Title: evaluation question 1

Right, this is my evaluation. This is going to be my analysis of my media product. This is question 1, which is in what ways does your media product use, develop or challenge forms and conventions of real media products? Well, in my music video, there are various different connotations that are considered normal when producing a performance-based video, which is what I wanted to create.
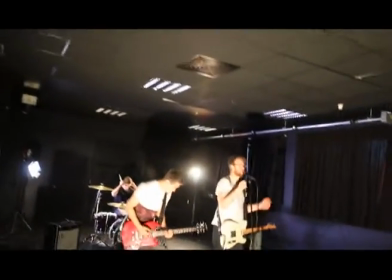32s
The style was basically having a band perform to the camera,
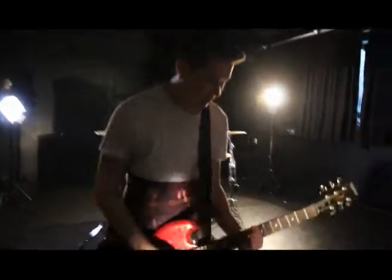37s
which I thought was a very good idea and made it a very simple yet unique video.
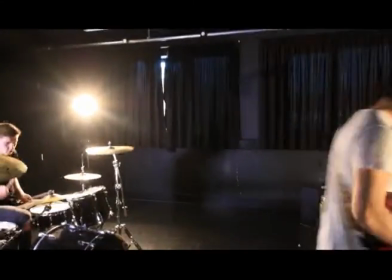42s
The normal idea of a performance-based video is that the video is a band playing to the camera, I just said,
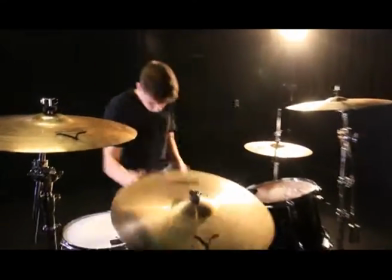48s
and the audience basically focuses on this band rather than having some sort of story to it or narrative to it. I felt like it was something different. A lot of videos on the internet these days are all sort of narrative based and sort of tell a story, whereas the style of song that I wanted to use for my video, a lot of the music videos created for this sort of style of songs were very performance based.
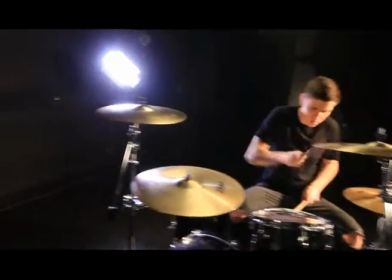72s
It's sort of a rock song that I wanted to choose.
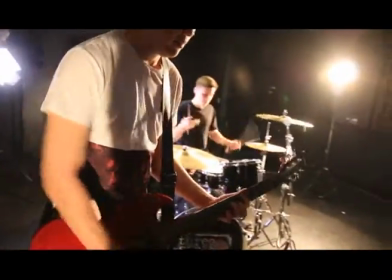76s
I wanted to create a music video that's very capturing and interesting for the audience to watch, but it followed the conventions of other similar products,
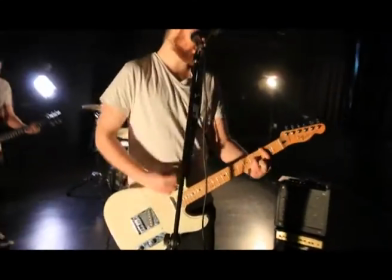83s
and this is the reason I wanted to use the concept of having a very simple
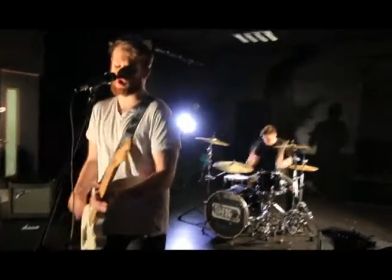88s
video and simply just have the band playing along to the camera and keep the video as simple as possible. I used a very dark room for my music video. It's a black box studio, so all the walls are very bare, there's barely anything in the background, and this helped keep a lot of the focus on my main artist and keep
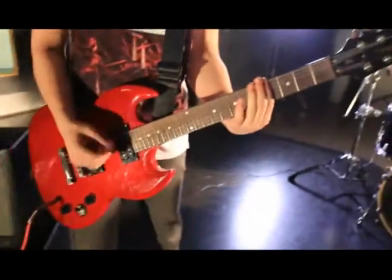109s
the audience basically focused on the main aspect of my video, which was the band playing along to the song.
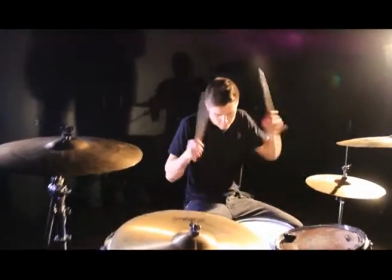116s
To make the video very interesting and eye-catching, I wanted to use a lot of different camera angles and different shots,
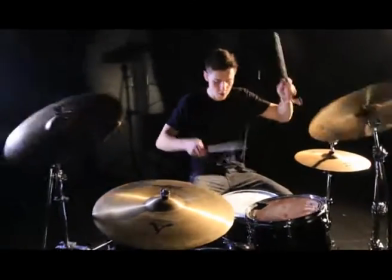122s
and I think this is one of the reasons that my music video ended up looking so good in the end. It was using a lot of quick cuts in the music video,
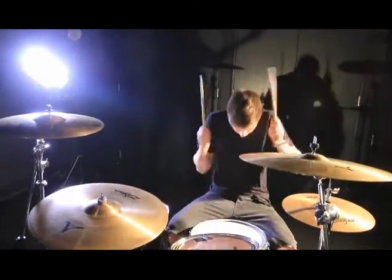129s
and this is a similar style to a lot of music videos I produced, to the same style of songs that I wanted to do. It helped keep the audience interested, and it looks very good as a final product. The most important aspect of my video was easily the performance of the actual actors, in my opinion. I think that this is what makes the video look real and really brings it to life for the audience.
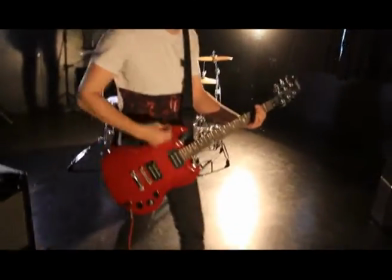154s
If the actors aren't very good in it, it looks fake, it doesn't look very good.
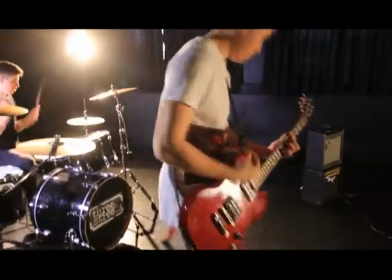158s
Whereas in my video, all of the actors have previous experience actually playing instruments.
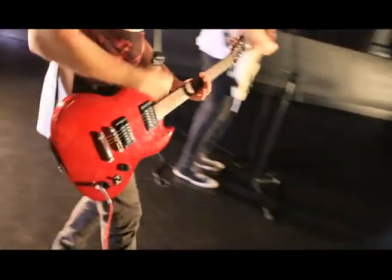164s
They've all been in bands before, so they know what it's like to perform on stage. They know how to act around cameras and stuff like that.
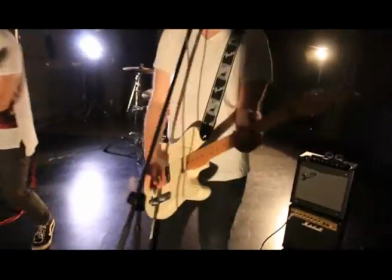171s
They have experience playing the instruments, so it all looks very real because they're actually playing the song along to the actual video,
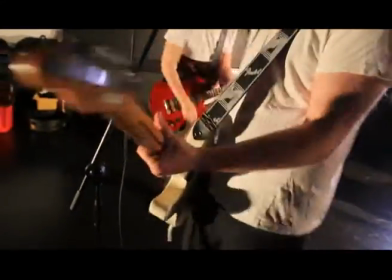177s
so it makes the video look that much better than it would be if, say, I was using actors that weren't actually playing the actual song. In my music video, I wanted to use Andrew Goodwin's theory about the different aspects of music videos, and I wanted to utilise his key points into my music video as much as possible. The 5 concepts that he theorised in relation was the relation of the visuals in the video to the actual song, viewing the song through the beat, which is basically being able to sort of see the sound in the video. The performance of the actors is very important as well, and this idea of the star image, and finally it was about the technical aspects of the video.